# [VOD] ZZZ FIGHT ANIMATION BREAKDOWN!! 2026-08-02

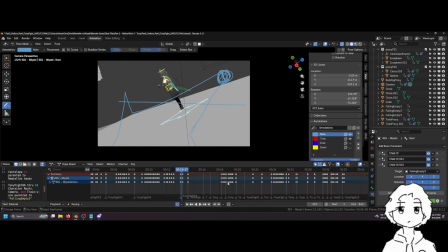2239s
But yeah, sorry. Okay, let's get back to it. Let me turn this off too.
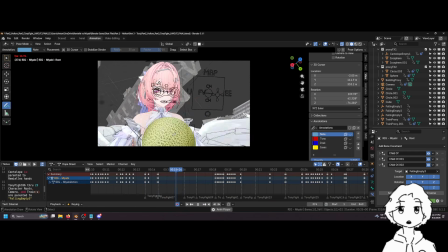2246s
So for the next few shots, these were all pretty. I had Miyabi jump out of the frame.
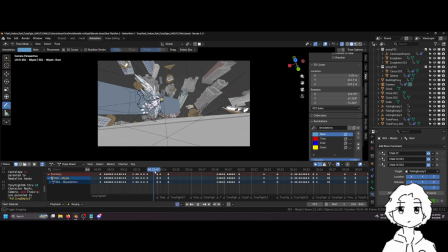2252s
Like again, her energy goes this way. So I just had her kind of leap into the frame this way.
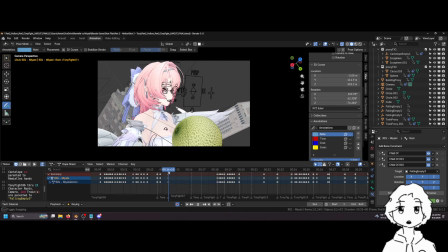2257s
Again, she's still more or less in the center. So this is like Remiel looking at Miyabi, and this is the dead fantasy moment. This is where Miyabi or Remiel goes like what's happening? Why did she stop fighting?
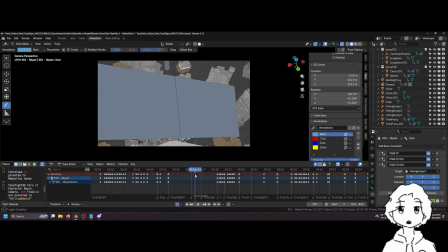2270s
And then she turns around because she realizes something must be up. And by the time she realizes, this is her like POV, we're seeing through Remiel's eyes.
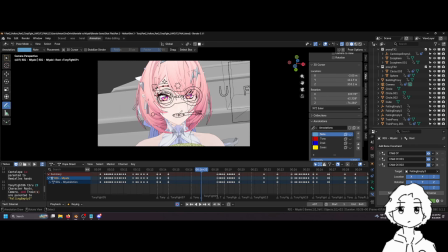2278s
There's a big train about to hit her face. So we cut to Remiel, center shot, and she kind of slices the train in half.
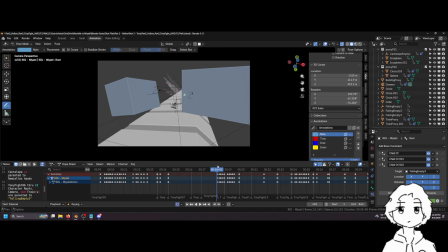2287s
That makes it feel like I wanted to do that because it felt like a change of
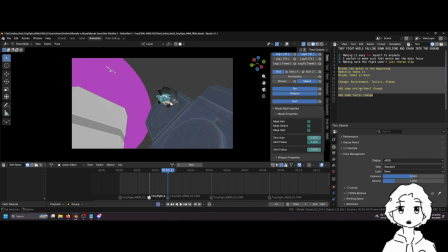2295s
if we go back, it goes back to this. I felt like a change of like environment, like something happened in the environment that was different than what it was before. Like there was the train, but it didn't really play a part in the fight. And then once the train enters the like
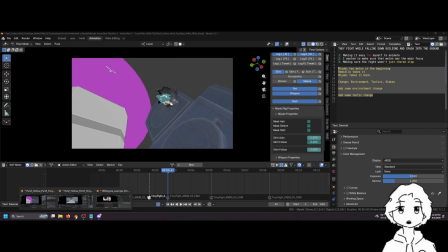2314s
once the train is used in the fight, it just adds a little bit of change to keep the audience engaged, I guess is how I would describe it.
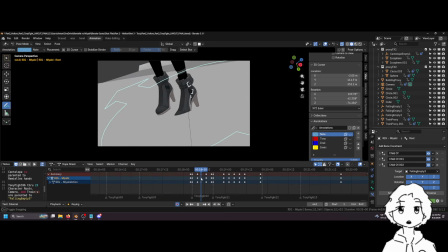2324s
And then we have a foot shot here. So this is like an insert shot of like, it makes it really easy.
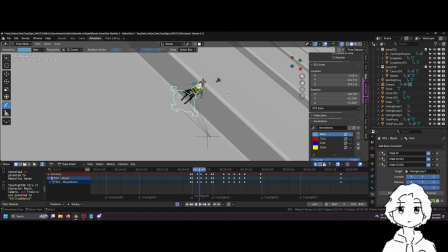2329s
Like I could have had a shot of like Miyabi kind of dashing like at the camera, and it's like super dynamic.
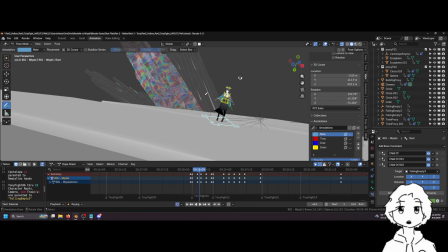2336s
But again, I wanted to keep the animation super easy to make, right?
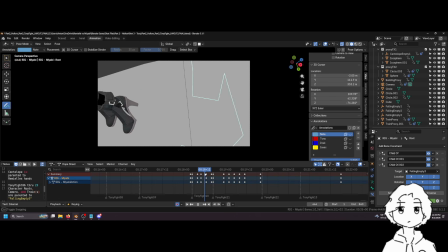2343s
And so this is like a foot insert shot of her. It just shows that she intends to dash at Remiel without having to show too much. And insert shots tend to be kind of good for that kind of stuff.
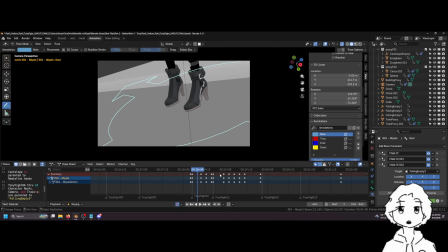2356s
So she's dashing again from screen right to screen left, so from this side to this side. And then next cut, she's going right to left again.
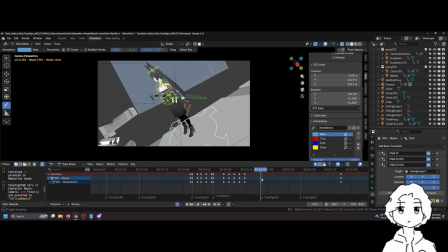2366s
And she's going to hit Remiel. Boom. Remiel flies out screen right to screen left.
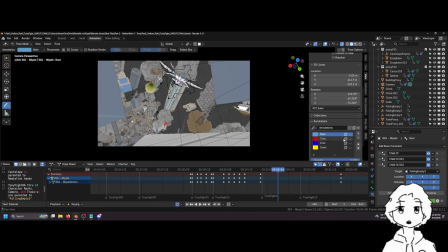2371s
The next cut shows her flying out screen right to screen left. And I wanted to make sure that it was very noticeable that she dropped the melon.
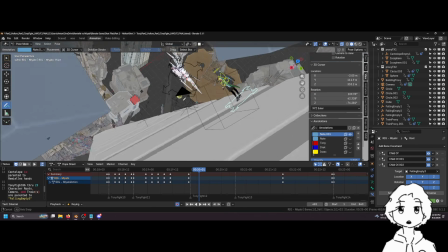2378s
So like I think I actually had the melon stay much closer to frame than she did, like initially, even though it doesn't make sense like physics-wise.
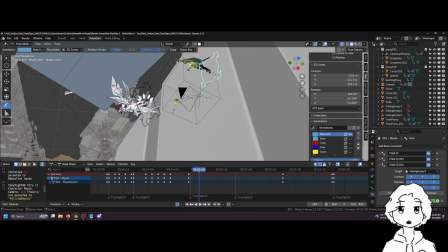2385s
I just needed the audience to like
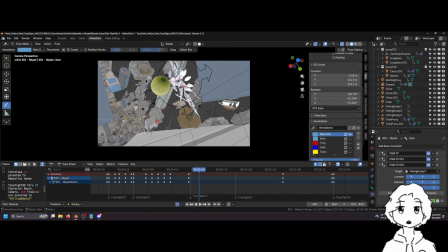2390s
because they're gonna see the character with giant wings and like in all white, like flying away. Like even if she's in the background, like they're gonna see her just because of how much like eye real estate she takes up by being all white. So I wanted to make sure that the melon would be seen.
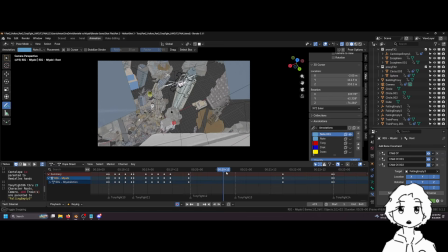2407s
So I had to keep the melon closer to the camera. So that way when it fell, like the audience is more likely to look at that. Like I hope. That was kind of the goal. And then again, this kind of shot, again, I'm keeping the energy the entire time going this way.
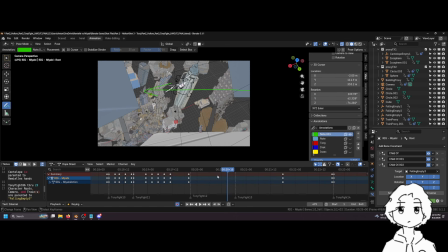2427s
So what's a good, yeah, you can see green. So the entire time for this section, the energy is going right to left.
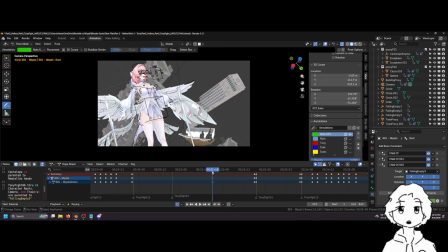2434s
So right to left, she spins to like stop herself, and then she shoots her like little laser beams thing.
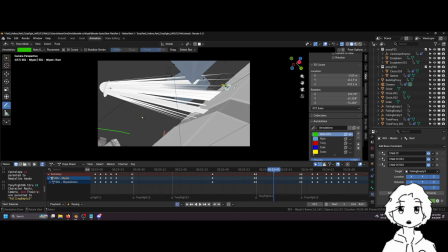2443s
This is still, in this shot I had Miyabi there in case I felt like animating her, but I really wanted to hide her behind smoke because I didn't want to make more animation for myself. And I wanted to make sure that you could see the melon here as well. So they have all these laser beams fighting her like pa pa pa pa pa pa pa.
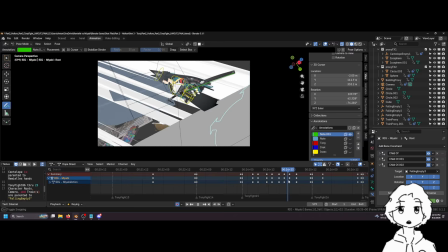2463s
And in the next shot, she's dodging all of the lasers. You know, in most of the animations I make, there tends to be a shot like this.
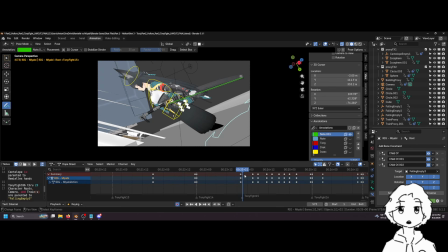2472s
Like I've done a lot of fights for Dylan Goo, and I think in most of the fights I've done,
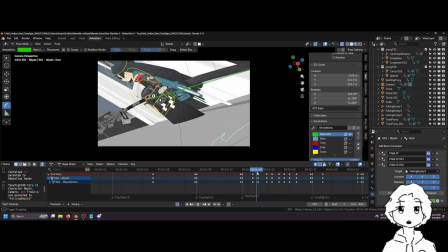2477s
there's like one like side-scrolling like shot of someone dodging projectiles.
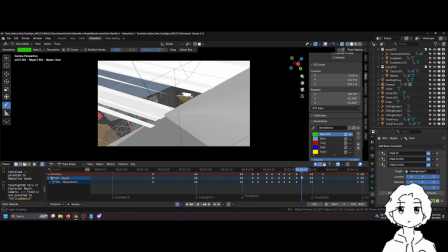2485s
It's like I just tend to do that. I don't know. I like it.
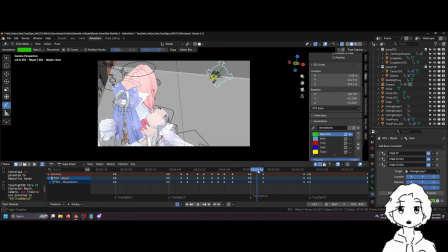2491s
And then she dashes past Miyabi.
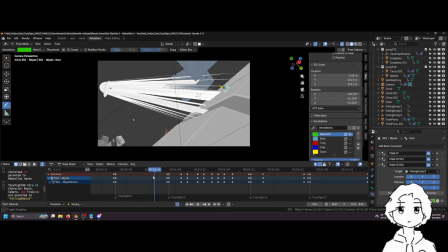2495s
So again, this is an example of like in the audience's frame of mind, right?
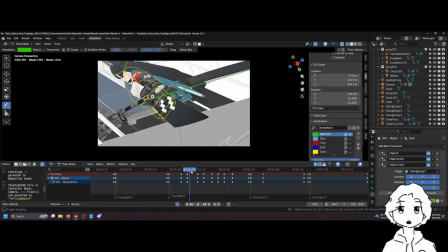2501s
Remiel's on the left, Miyabi's on the right. So even in this shot, right, where Remiel's not in the cut,
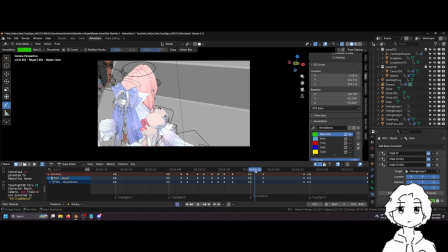2508s
in the next cut, I made sure to keep, you know, Miyabi on the right, Remiel on the left. Again, just to make things cohesive. So she dashes past. Miyabi's like, fuck, I didn't hit her.
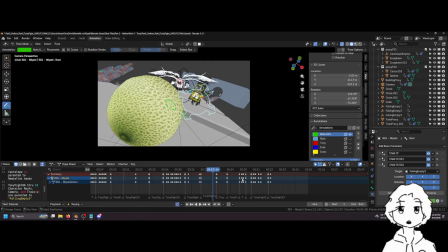2519s
I gotta go grab the melon. And they're flying at the melon. This is like a relatively... Well, this was actually kind of hard to get right because, again, I didn't want to add too much time.
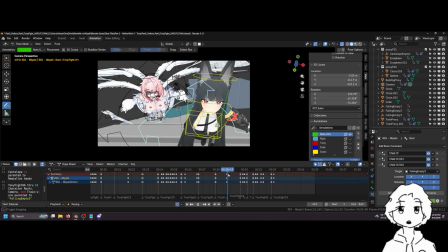2528s
But like these next few cuts are like relatively simple. There's not much animation happening, right?
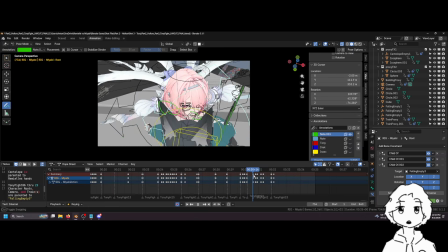2536s
We get a bit of a Yuri action here. I love Yuri. Anyway,
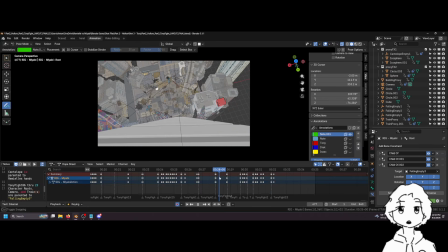2542s
this whole sequence, this last bit was planned. The way I planned it was, I will switch to this.
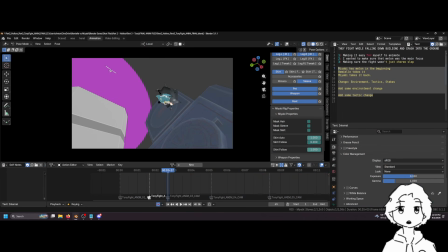2549s
Also, I stopped the music. No one told me. Yeah, Yuri. Yeah, dude.
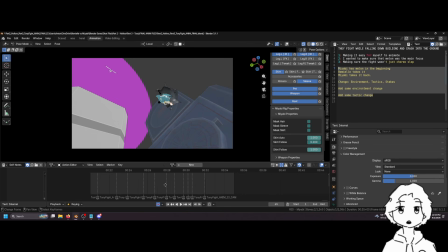2561s
But yeah, so the last bit of the scene, I wanted to kind of introduce again a change of environment.
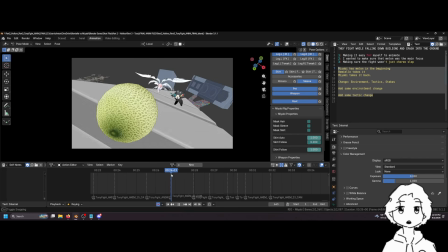2570s
And so in this scene, they're chasing after the melon. It's very intense. They're aiming to get the melon. The melon is center, you know, big in the camera.
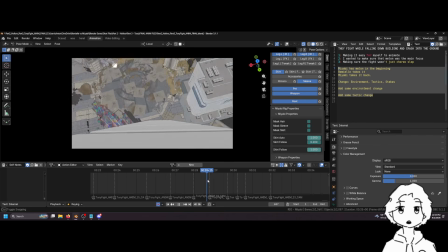2582s
But immediately after, it's followed by a shot of like the camera just rushing to the ground, right? And that's like the new danger.
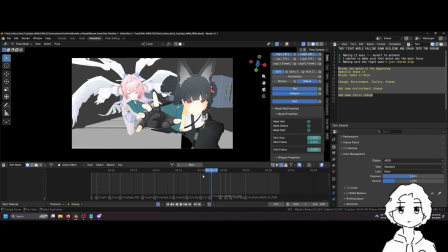2594s
The new danger is like, oh shit, they're gonna hit the ground, and that's like the audience is also gonna realize like, oh shit, they're gonna hit the ground. Now, to be fair, they're like super powered, like void hunters, so I don't really know how much the audience felt the danger in this, but I tried to convey it as much as I could because again,
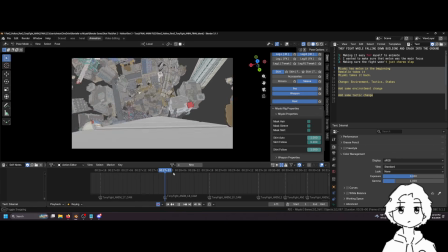2610s
I want there to be a little bit of danger in the fight at least. So it's this quick shot of them rushing at the ground, and then because Miyabi's gonna take the melon,
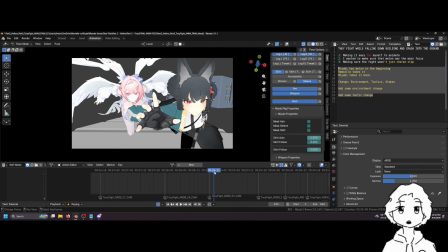2620s
in the planning of the fight, I was like, okay, well, what if Remiel kind of like is the one to notice that they're about to hit the ground, and then so instead of trying to like outdo Miyabi and grab the melon before her,
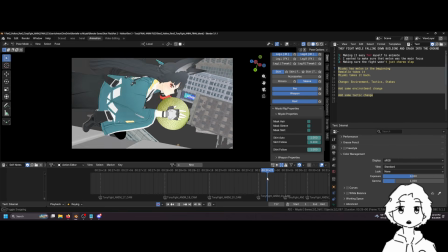2631s
she decides to change her priorities in the moment and save Miyabi from like splatting on the ground, basically.
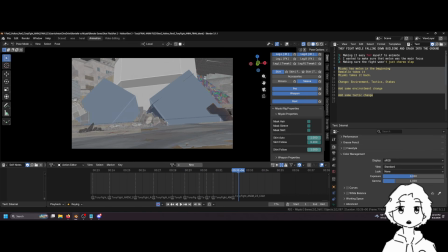2641s
And so during the planning of the fight, like everything kind of fell into place after that, because thinking about it, right, like Remiel should have the advantage in this entire section, right, because they're fighting in the air and Remiel has wings,
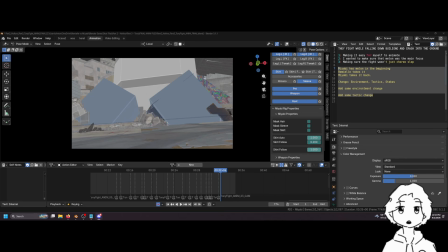2657s
so it makes sense that like they're in kind of her domain. So like what would be the reason for Remiel to not have the melon at the end? Well, it's because she had to give up that as her priority in order to like save Miyabi from dying, essentially.
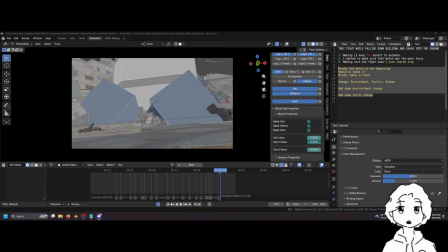2675s
So I would say like at the end, I can paste it here. It turned into, oh, why didn't it paste? I had it written out too. No. That's unfortunate.
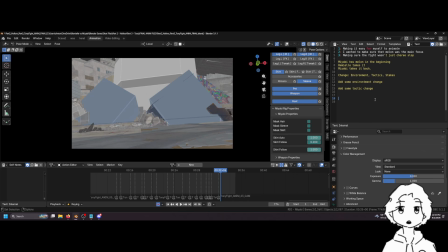2696s
Well, yeah, so basically it went Miyabi has the melon at the start, and Ramiel takes it from her. And she's stronger in the air, so Miyabi has to kind of like fight smart. She uses the train to kind of get some advantage, right? Like a momentary advantage over Ramiel. She makes Ramiel drop the melon, and then Miyabi goes to chase after it.
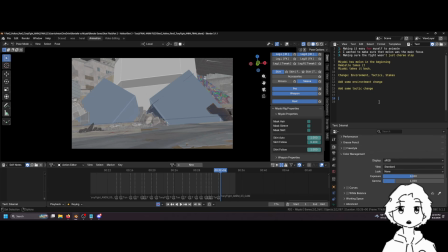2715s
And they're approaching the ground, and so even though Ramiel could probably fly faster downwards than Miyabi, like she can like actually get propulsion to grab the melon before her. Because they're about to hit the ground, she tries to like grab Miyabi and stop them from hitting the ground.
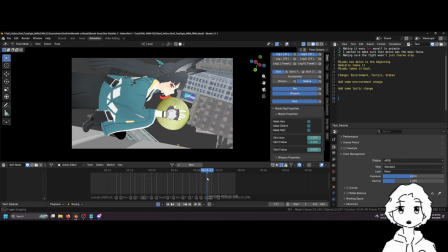2737s
And that allows Miyabi to grab the melon at the end.